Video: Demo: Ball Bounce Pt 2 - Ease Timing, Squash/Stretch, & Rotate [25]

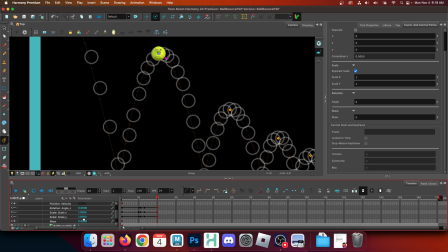1455s
So we set the rotation back to 0, scales back to +1s for both. And then we do it all over again. So here we are. We're falling back down.
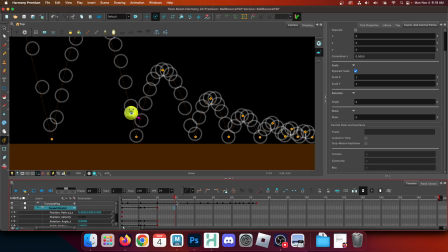1466s
The frame before it hits the ground, so for me that's frame 29. You can always look at your translate keyframes if you're not sure which frame, right? So the frame before it hits. Boom. We're here. Scale tool. So in this case, it should be less than it was before. So I had it at 1.28. So
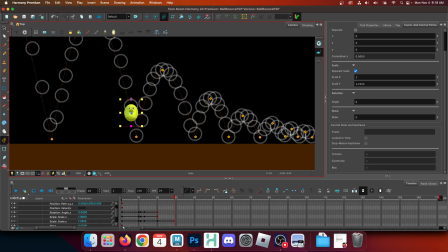1488s
1.23. Maybe we'll go back to what it was before. 1.19. Okay. So this is going to be 0.81 then, right? If our math be mathing. And then give it that little rotational tweak, just a couple degrees so it's following the arc.
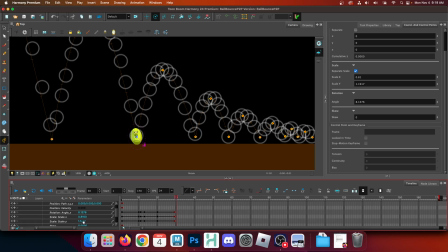1507s
Then we hit the ground. As we know, this is the compression of that same accelerated force. So we don't gotta guess. We already know. We just flip the numbers. If this is 0.81, this time it's not 2 periods, 0.19.
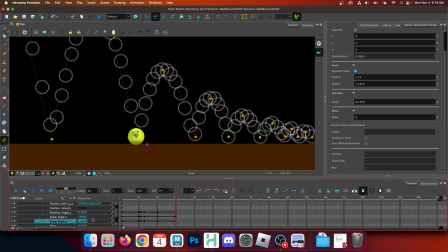1526s
This one, if it's the 1.19, this time it's the 0.81. Boom. Rotation back to 0. Boom. And then because we got to fix it before I move on, move the translate down, make sure it touches the ground.
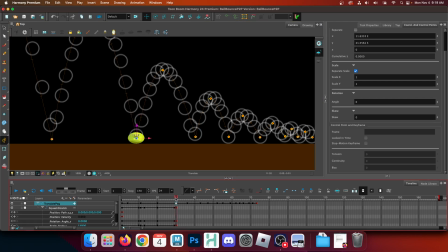1543s
Very cool. Boom, boom. Stretch, squash. And then 2 frames out, we're stretching again. So, and again, we're shedding energy each time. Oh, I'm on the wrong. Whoopsie. Haha, make sure you're on the right peg.
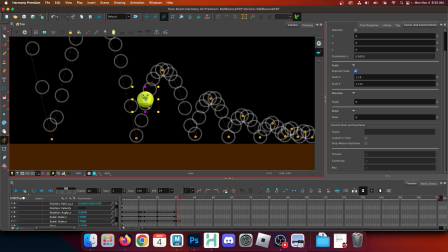1565s
So we scaled this up 1.15. Yeah, that sounds fine. So if that's the case, then this needs to be 0.85. Correct? And then we rotate this ever so slightly.
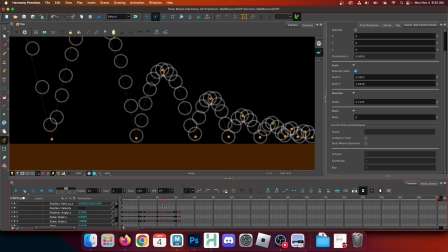1579s
So there's our butt bounce. Boom, we go up. Butt bounce, we go up. And so here we are again at frame 36. And again, it doesn't get any easier than this. Rotate becomes 0.
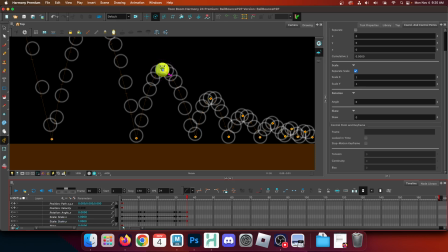1597s
Scale becomes +1. No math required. Then we get here. Frame 42, it looks like. Yep. Again, about to hit the ground. So we know that means acceleration, which means stretching.
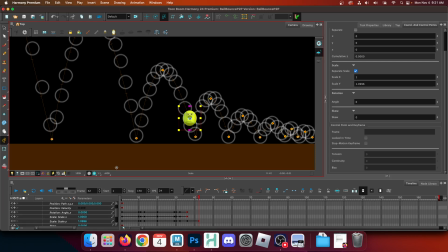1614s
So we really don't need to stretch too much more. We're kind of at our limit of how much stretching we can add because we've been shedding force. So honestly, I'm just gonna, okay, so we'll just do the same. 0.85, 0.15, boom.
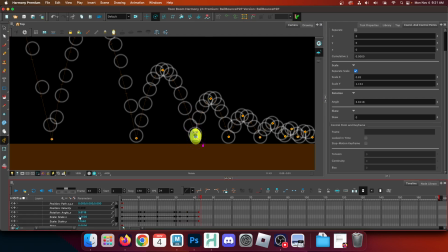1635s
Rotated a smidgeon. Now we're at the ground. Second verse, same as the first, so we will flip these. 1.15, 0.85, boom. Make sure to 0 this out.
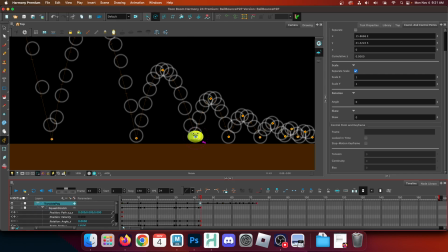1652s
And then I gotta fix this one, so make sure it touched the ground. And then this will probably be our last one, because we don't really need to worry about squash and stretch at a certain point. So here we are 2 frames after the fact. We really don't need that much squash and stretch for this one.
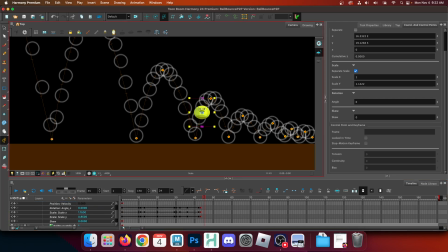1670s
So I'm going to go ahead and let's look for... Ah, damn it, I'm on the wrong peg again. T. So I'm going to go ahead and
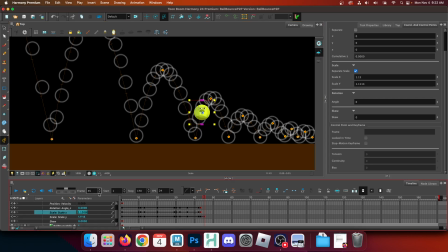1687s
1.11. Okay. So this will be 0.89, right? Boom. And then a little rotatos. Then we get to the top in 2 frames. Easy peasy. 0, 1, 1, boom.